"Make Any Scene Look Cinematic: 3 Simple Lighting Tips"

And also because we are exposing for the window light, it's gonna make the rest of the room feel kind of dark, kind of like in this scene or in this scene here.
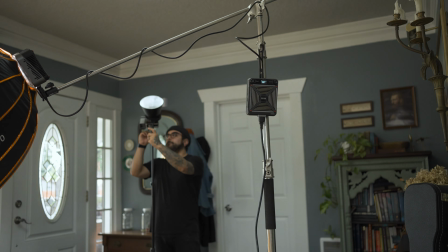[4:12]
Now you could fill these shadows in with some additional lighting, but then you have to bring in more additional lighting, and we're trying to keep this as simple as possible. So how do we get back to making this easy? Well, there are 2 ways that I like to do this. Number 1 is to simply just add shears to your window.
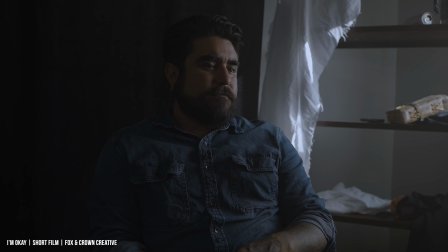[4:26]
This not only will diffuse the light and make it to where you won't have to expose for the window,
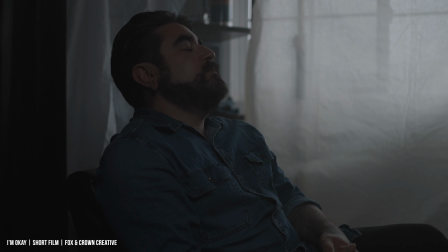[4:30]
you could just expose for the natural light that's filling in the room, but it also practically makes sense for the scene. So it's not only easier, but it also looks natural and adds to the scene.
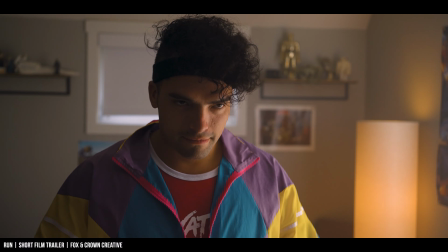[4:40]
But an even simpler option I'll do is just to simply avoid the window altogether, or only show a small sliver of it like I'm doing in this scene.
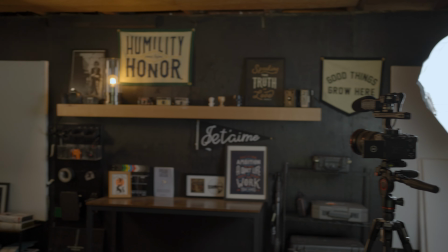[4:48]
But what do you do if you want to film indoors? You have the perfect spot, but it's too dark and you don't have any natural light to motivate your studio lighting. What do you do? Well, when I find myself in these situations, I'll usually just add my own, which brings us to our third tip, and that is to utilize practical lights.
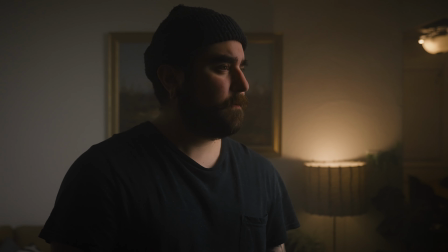[5:04]
Practical lights are any kind of light source added to the frame that would not only complement the scene,
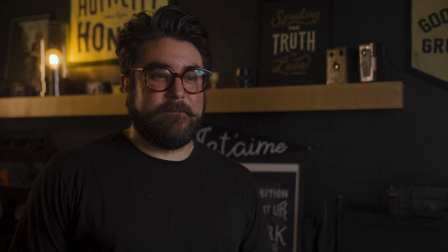[5:08]
but it also makes sense for the scene and fits within the environment naturally. And that would just be something like this lamp I have behind me in this frame.
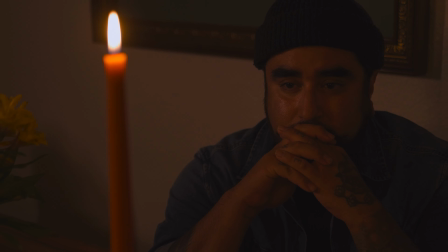[5:17]
But other examples of practical lights could be floor lamps, candlelight, market lights, any kind of flame or fire, like a fire pit or something like that.
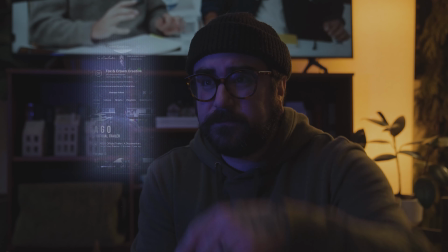[5:25]
Or you could even get creative and do something like I did in this scene. The number one goal with this technique is context. It has to make sense.
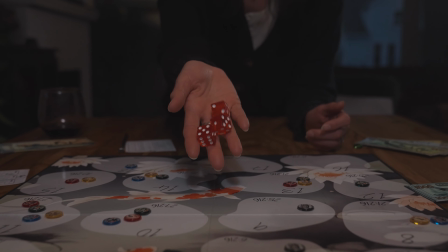[5:33]
The more natural your scene and lighting looks, the less the viewer has to think about it, which allows more focus on the value of the content, and it actually adds to their experience.
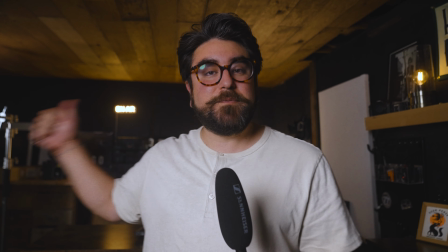[5:41]
It's kind of like what I'm doing here in this scene. I have these two practical lights behind me, and we can call them that because one,
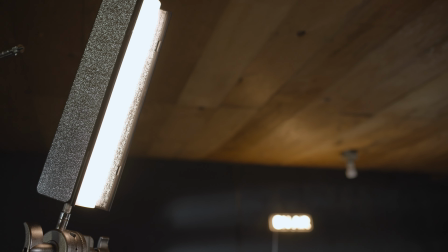[5:47]
we added them to the scene to justify our studio lighting, but also because they work really well in terms of context.
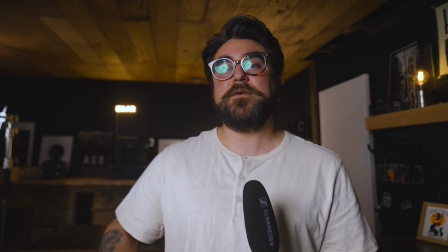[5:54]
Because in the scene, we are in a studio, maybe a film studio or photography studio, and our subject, our character, is working on a camera build.
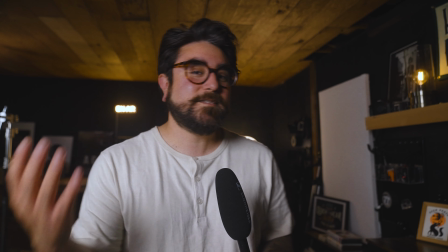[6:02]
But let's have a seat over here on the desk so that I could break this all down and show you what I mean. By the way, sorry about the microphone. I didn't feel like setting up the whole thing, so here we are.
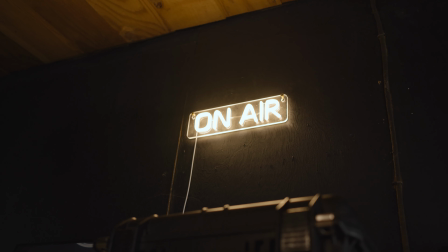[6:11]
Anyway, I have this warmer practical light right behind me, and I also added in this cooler practical light.
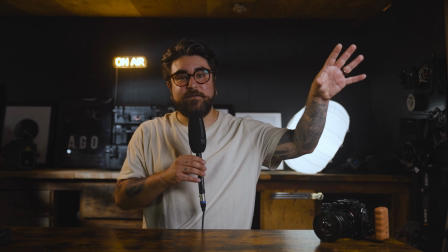[6:18]
And all I'm doing is using my key light right in front of me. This is just the Moelis B300.
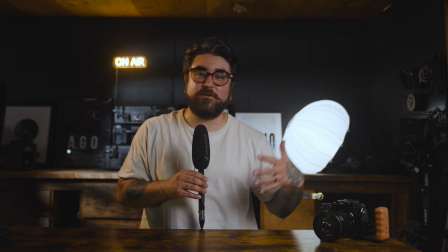[6:24]
You don't need anything that bright though. You could just use a 200 or a 100 or even a 60 watt light would work just as well.
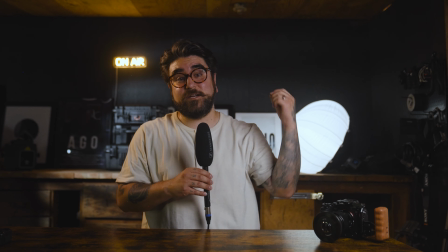[6:30]
I think this is at 4%, I believe, and it's doing a great job, but it's on the same side as this practical light behind me,
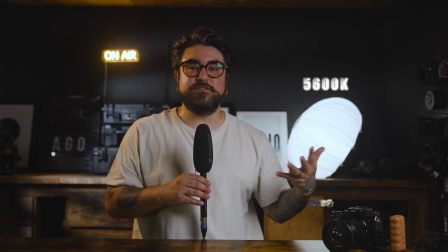[6:37]
and it's the same color temperature to kind of give the illusion as if that is what's lighting the scene.
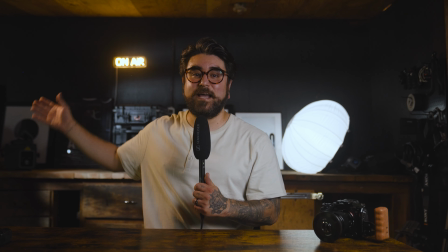[6:42]
The other thing that I'm doing for this warmer practical light is I have a 100 watt light here. This is the C100 by Zhiyun.
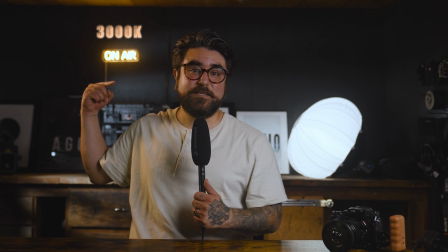[6:47]
I have that set to the same color temperature and the same direction as well as the warmer practical light.
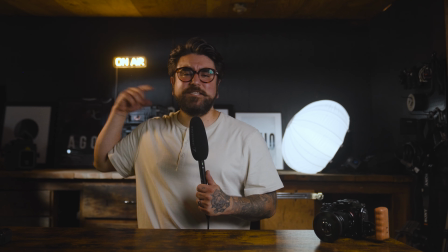[6:53]
Kind of the same thing as what I'm doing over here, but with a warmer color temperature. And that's just shining right here on my face to give me a little bit of a hair light and separate me from the background.
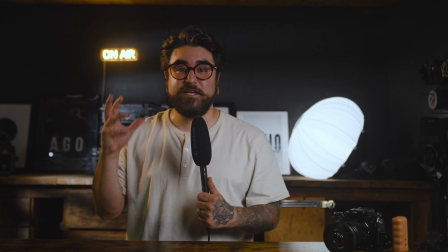[7:02]
Now this actually works really great, but if you wanted to take it a step further,
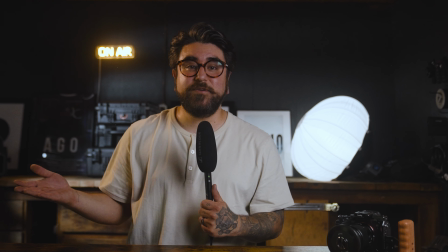[7:06]
because I don't have any windows in this shop in my studio, I decided to create something that looked like I did.
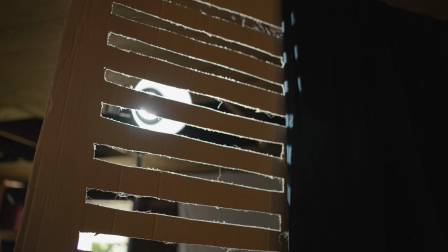[7:13]
So all I did was take a piece of cardboard and cut out these little slits, and then I took the Zhiyun X60,
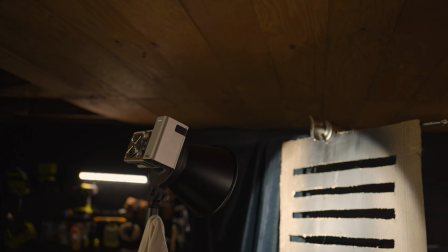[7:19]
just a little 60 watt light, to shine that through this cardboard to create the illusion as if there are blinds,
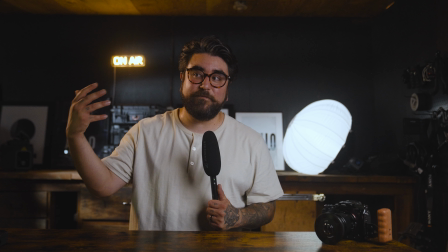[7:25]
window blinds and window light coming into the room. Not only does this look really great for a scene in one of your films, but this could also work really great as a talking head setup.
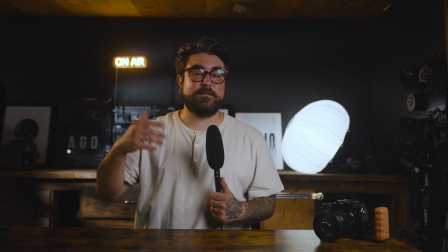[7:34]
And all it is just a few lights and a little bit of motivated lighting.
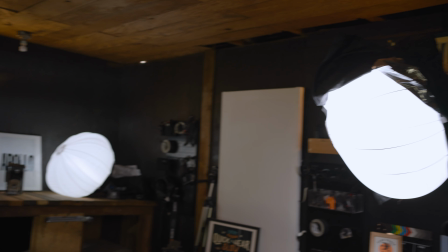[7:38]
Now, I wanted to show you a full setup like this so that you could see motivated lighting with just a few lights and practical lights.
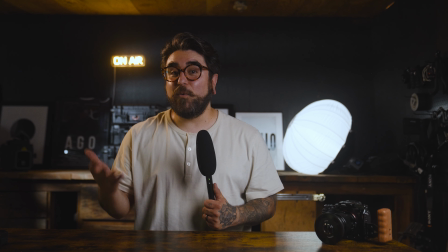[7:44]
But what if we wanted to simplify this even more? Let's just say you only have one studio light. Well, all you would need to do is find a window in your house or your room and use that as your key light.
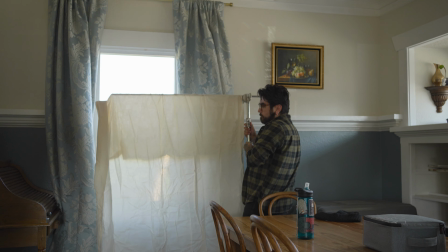[7:54]
If it's too bright or it's high noon, you have harsh lighting coming in through that window, all you have to do is just use a white sheet or some kind of white fabric to diffuse that light,
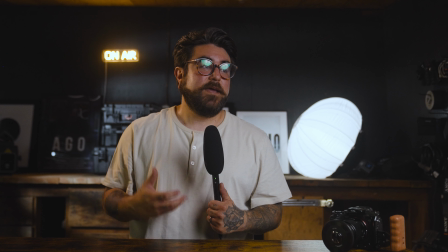[8:02]
or you could just use the shadow side of your house and this should diffuse the light just as well.
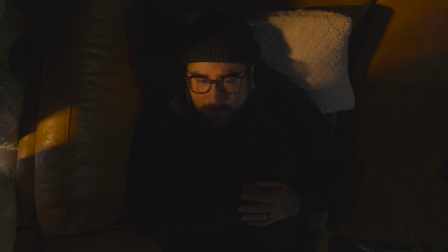[8:06]
Or like we said before, you can just time it at a certain time of day, like golden hour, blue hour, or on a cloudy day.